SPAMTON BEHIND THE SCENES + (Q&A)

Okay, hold on, wait. I'll get to that in a sec.
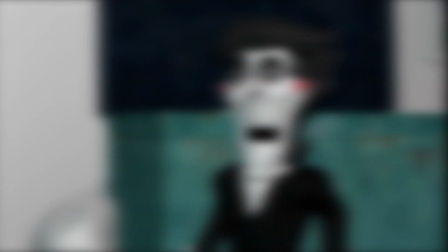[8:25]
His early Neo references gave me some motivation to start animating again. After all, my semester ended like a week prior, so I had time to animate now.
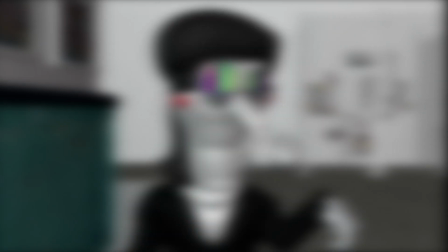[8:33]
And so I did. Throughout the whole month of February and early March, I just had this huge spike of motivation and finished the project.
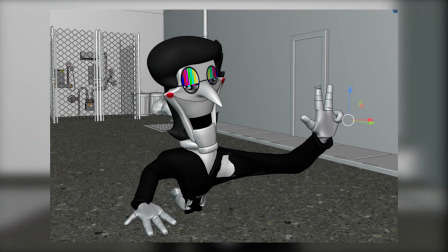[8:42]
By the way, here's a screenshot where I showed Tim how I cheated the camera on the scene, which he promptly drew Spamton a few minutes later doing the exact same pose.
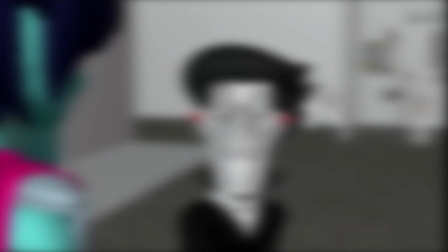[8:50]
The final thing for the alleyway animation was actually another piece of scrap content, where Tim threw out the idea of Spamton's textures glitching every time he laughed or bugged out.
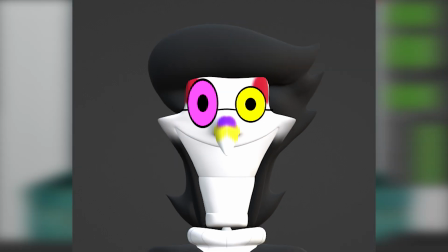[8:59]
I decided to give it a shot, but it didn't really turn out well at all, so once again, it was scrapped.
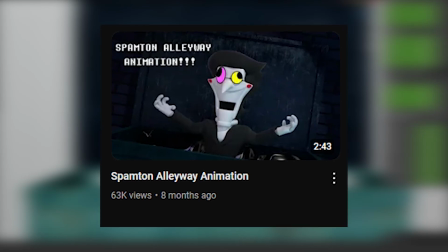[9:07]
Eventually I just sent it off to YouTube and that was that. Nothing else too notable happened, and it's time to move on to the one you've all probably been waiting for.
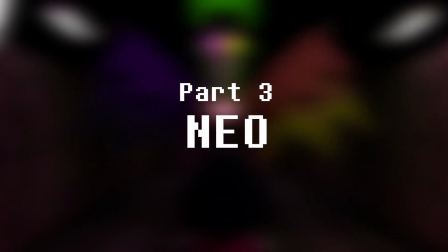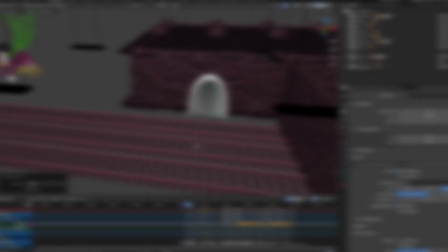[9:23]
That's right, it's the Neo video. This one took so long to make.
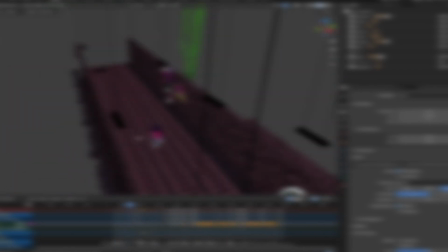[9:32]
Seriously, Tim and I poured our absolute heart and souls into it.
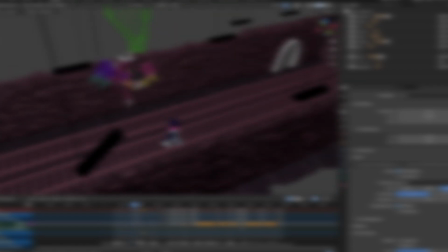[9:36]
I spent somewhere between 600 to 800 hours on this project from start to finish.
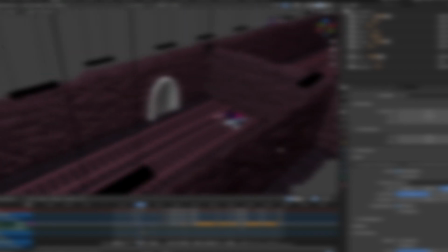[9:42]
Possibly more, I'm just guessing. So like I said, Tim sent me a bunch of references before the alleyway animation was even finished,
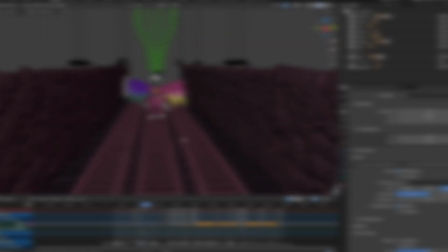[9:50]
and I'll show those to you in a second, but I want to show an even earlier drawing of Spamton Neo.
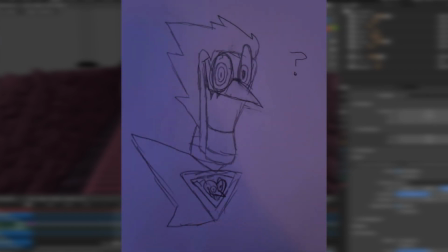[9:55]
This drawing right here dates back to July 15th, 2023, which is exactly when I was working on the shop animation.
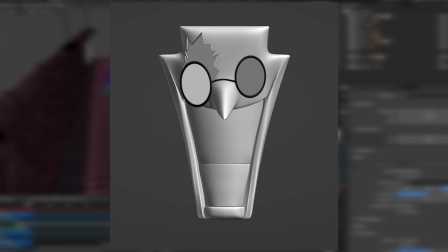[10:03]
Here's the first piece of content I made for Neo, starting with his head. Now you may be like, why on earth does he have a giant hole in his head?
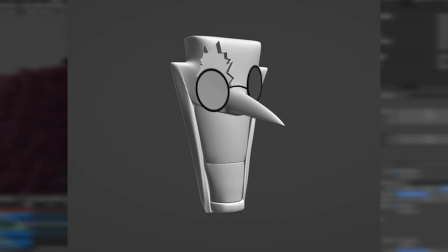[10:12]
Well, that's a very good question. Let's take a look at the amazing concept art to answer that.
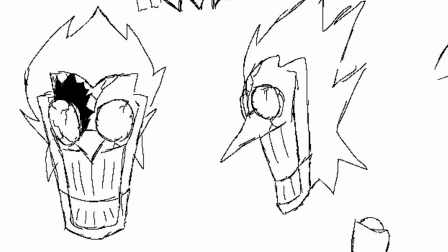[10:17]
So, originally, he was gonna have segmented teeth, like an actual person would, but I thought it looked a bit funky, so I just stuck with his regular puppet teeth.
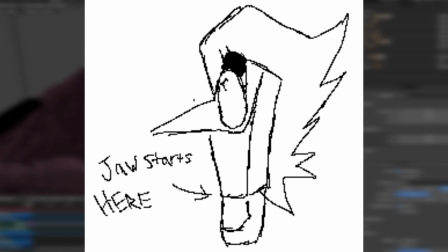[10:26]
You can also see his jaw was gonna open a lot differently, kinda like a hinge. Of course, you can see the massive gaping hole in his head in the references too.
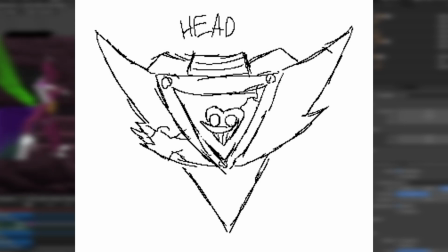[10:34]
Here's this really awesome chest piece that originally looked very spiky and cool, and I loved this design,
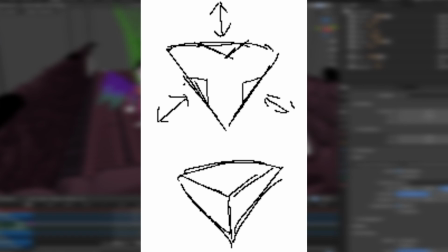[10:41]
but I noticed it would probably get in the way of animation a lot if Spamton were to ever move his arms forward.
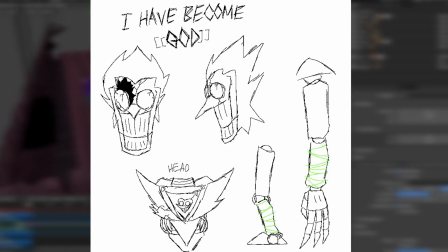[10:48]
So, unfortunately we had to change it to something else. Here are the arms and legs, which were originally supposed to have like the stringy vine things wrapped around them, which I'll admit I just forgot to include. There were no actual full drawings of Neo besides this very early one.
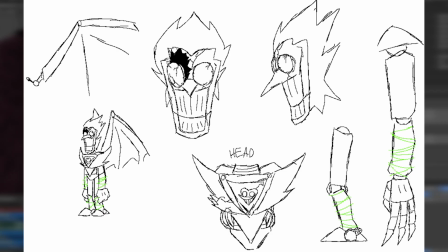[11:04]
Everything from there was just segmented into each limb having its own details. However, then I get to the process of modeling him.
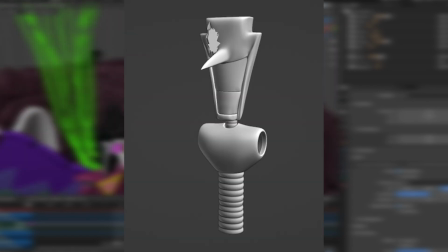[11:12]
So there were either two routes I could go with here. I could make him an actual body and then cover it with armor, which is what I was originally doing as you can see here,
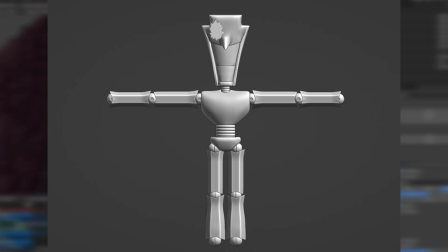[11:20]
or I make his body the armor, giving a more, robotic approach.
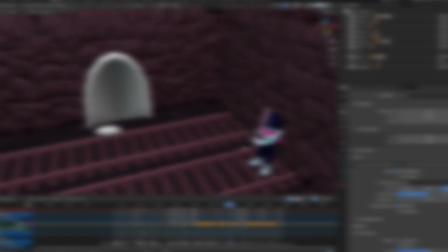[11:25]
I asked Tim in this and, well, we both agree that he should be made of the armor rather than wearing it.
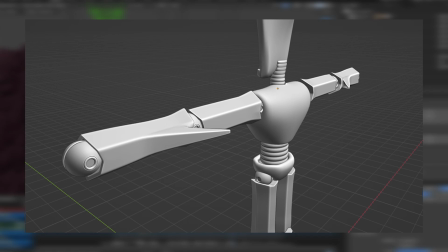[11:31]
You can see I took a while to change my mind here as I already made the arms and legs, but his chest just didn't look right.
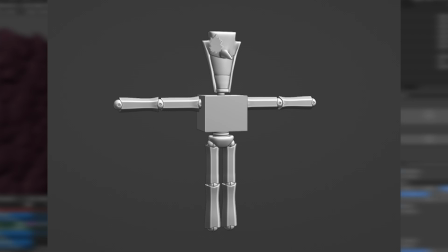[11:37]
So after talking to Tim, I started changing it. Tim also sent me a wonderful reference of the new chest piece.
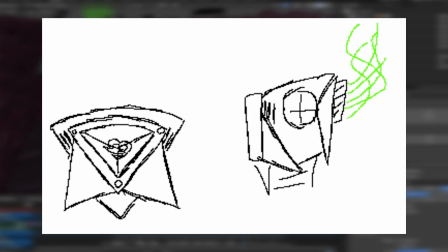[11:43]
This one looks nearly identical to the one he has now, minus the sharp shoulder things.
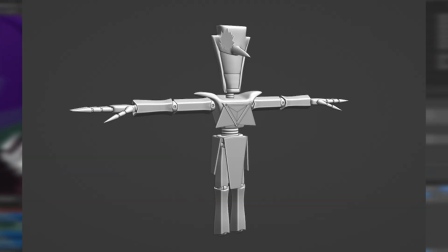[11:48]
Here's some images of the hands. You can start to see him take shape in this one. Now we move on to the, I guess you can call them shoes?
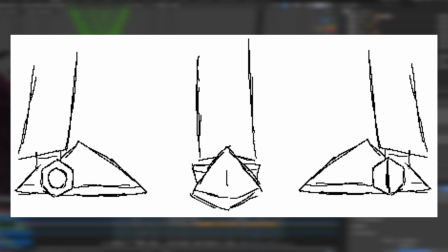[11:56]
So Tim sent me this reference for the foot. But as you can see, one side has a screw and the other has a bolt. I was a bit confused on this, so I questioned him about it, and Tim now refers to this as the scolt, a cross between a screw and a bolt.
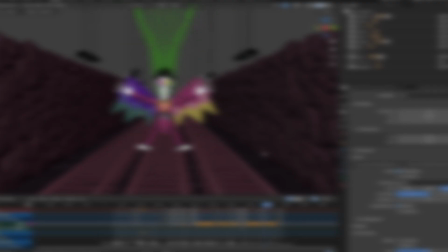[12:13]
I didn't add this because it's technically impossible, but the scolt will forever live on in our memories.
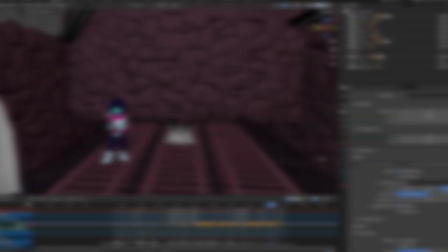[12:22]
I gave him a chest cavity and I was like, okay, I think I'm done. But I was missing something.